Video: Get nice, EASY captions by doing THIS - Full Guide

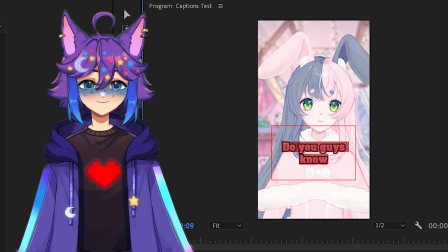10:41 However, now we kind of have it on two different lines, which I think can be fine but i think that setting it up so that it only shows up on one line
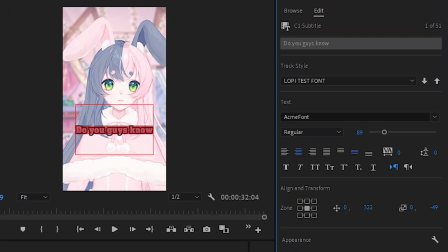10:49 whenever possible just looks a little better so you can shrink this down like a little bit and we'll leave it like
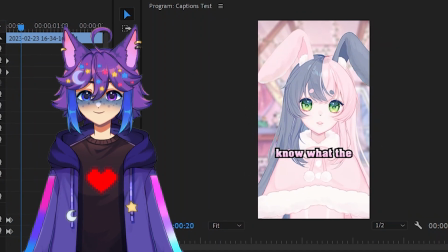10:53 that so do you guys know do you guys know what so now we have another issue where we have to adjust this um if you hold down
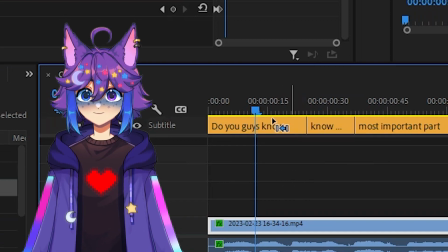11:00 control and then click and drag you can like adjust both of these at the same time um that's sort of just a time saving thing now
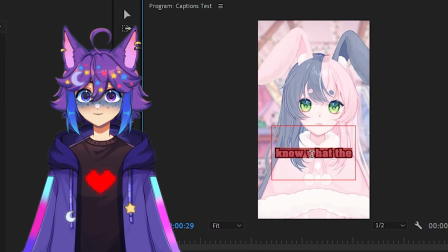11:06 we have do you guys know what do you guys know so now we need to adjust this one of course we're gonna get rid of the word no here similarly we're gonna say what the most because that's the next word I feel like do you guys know what the most I think kind
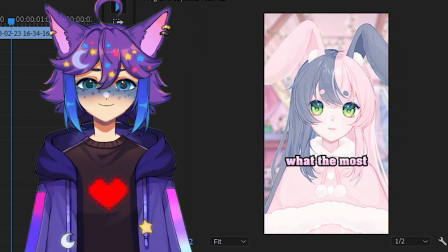11:19 of framing up the words like this makes it a little easier to absorb than kind of breaking up the sentences in kind of strange places
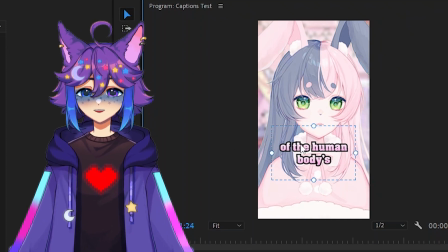11:27 so the only thing left that I might take a look at is kind of the weighting of the top and bottom lines this is a little too big as we've made it I don't think in this instance and shrinking this down is gonna be that's that's like a little too small um so we're gonna leave it at the 100 that we chose but I think that this looks a little bit nicer than kind of having it top heavy I think bottom heavy is almost always better if you have to choose but that's just me so typically the kind of stuff I'm now going to be looking for
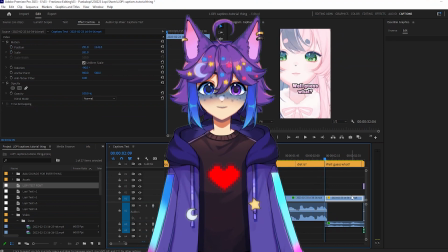11:54 are that the subtitle breaks are starting on a new clip you want to make sure that these are always like splitting you don't want to have
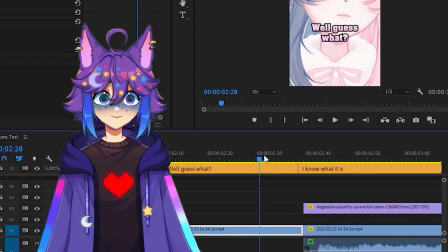12:00 one caption going into a new cut whenever possible so you can see right here it's
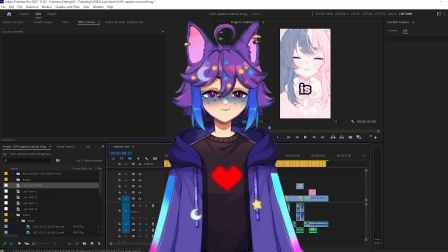12:05 auto done it kind of one frame off so basically what you're going to want to do at this point is go through the whole thing adjust kind of where the captions show up how you want each caption section to be spaced and also to make sure there's not captions like covering up
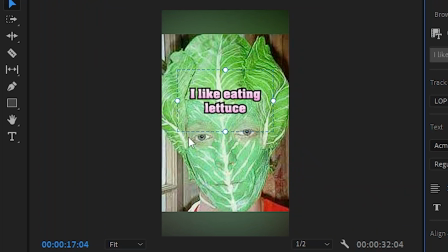12:18 important you know things on the screen in this instance we can move this particular caption up so it's not covering up this very scary face and
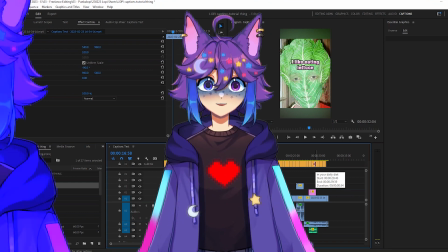12:25 so on and so forth i'm going to very quickly get this done and i'll be back in a sec another transition all right and we're back i've gone
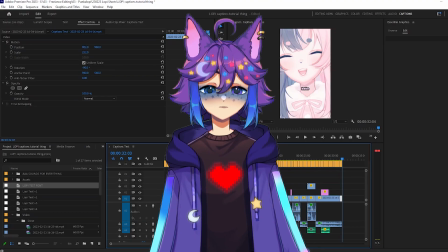12:32 ahead and done all that so at this point technically you could consider yourself finished but we're gonna go a step further so the next thing
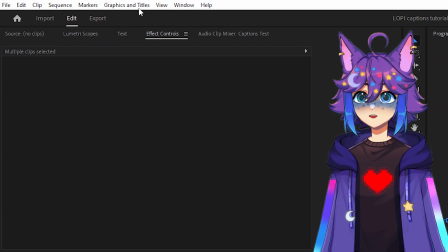12:38 you want to do is select all of your caption like clips come up here to graphics and titles and down here if you have them selected
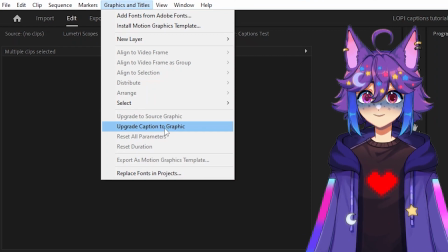12:46 you'll see upgrade caption to graphic we're gonna click on that and now you'll see that we have all these pink clips down below so this is effectively
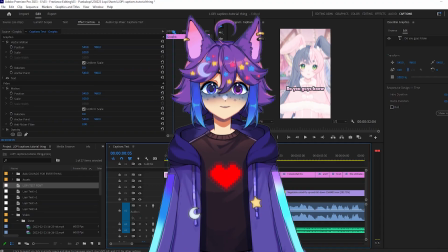12:53 the same thing however adobe premiere now considers this a graphic and what that means is that we can now add transitions and effects to all of these text clips.
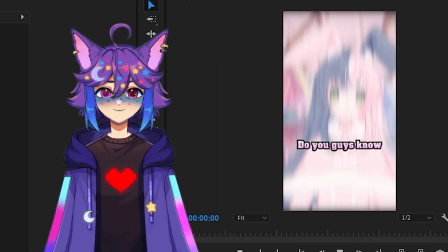13:03 So again, let's just rewatch the first couple seconds.
You guys know what the most important part of a human body's diet is?
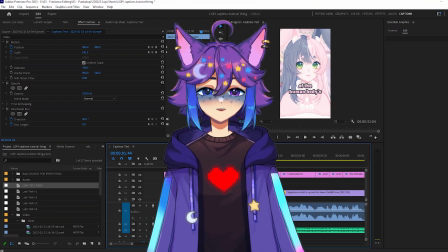13:07 So these are all hard cutting into each other and that's like fine, but I think that we can make it look a little bit nicer.
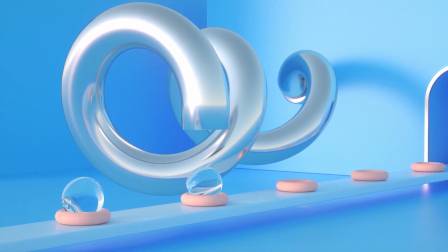13:14 So what we're going to do right now is I'm going to teach you a way to set up a very easily repeatable transition for each of your different text pieces.
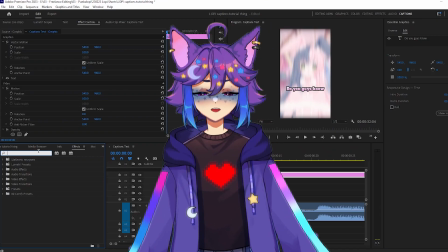13:20 So there's a lot of different things you can do. A lot of people have stuff that pops up into the screen.
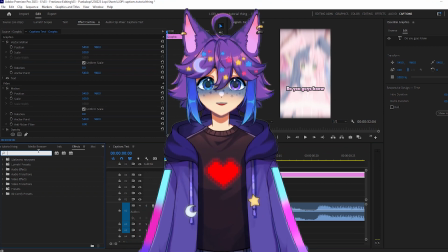13:25 I like to do it this way that I'm about to show you where it kind of comes up a little bit. There's like a bit of a dissolve. That's what I'm going to teach you how to do. But the process in doing this is going to be the same regardless of how you like to set up your transitions.
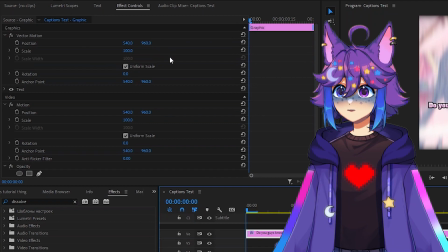13:38 All right. So first, we're going to go over to the effect controls. We're going to find opacity under the video area.
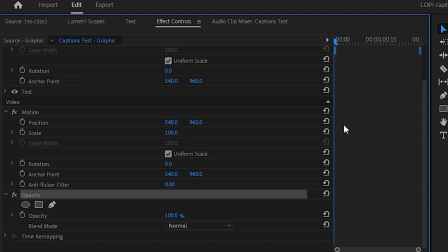13:44 So there's this little stopwatch here. At the very beginning of the clip, we're going to hit this stopwatch.
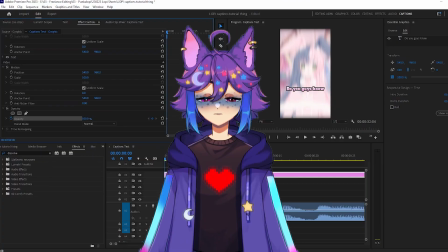13:50 And that is going to create a keyframe. So Lopi records her videos in 60 frames a second.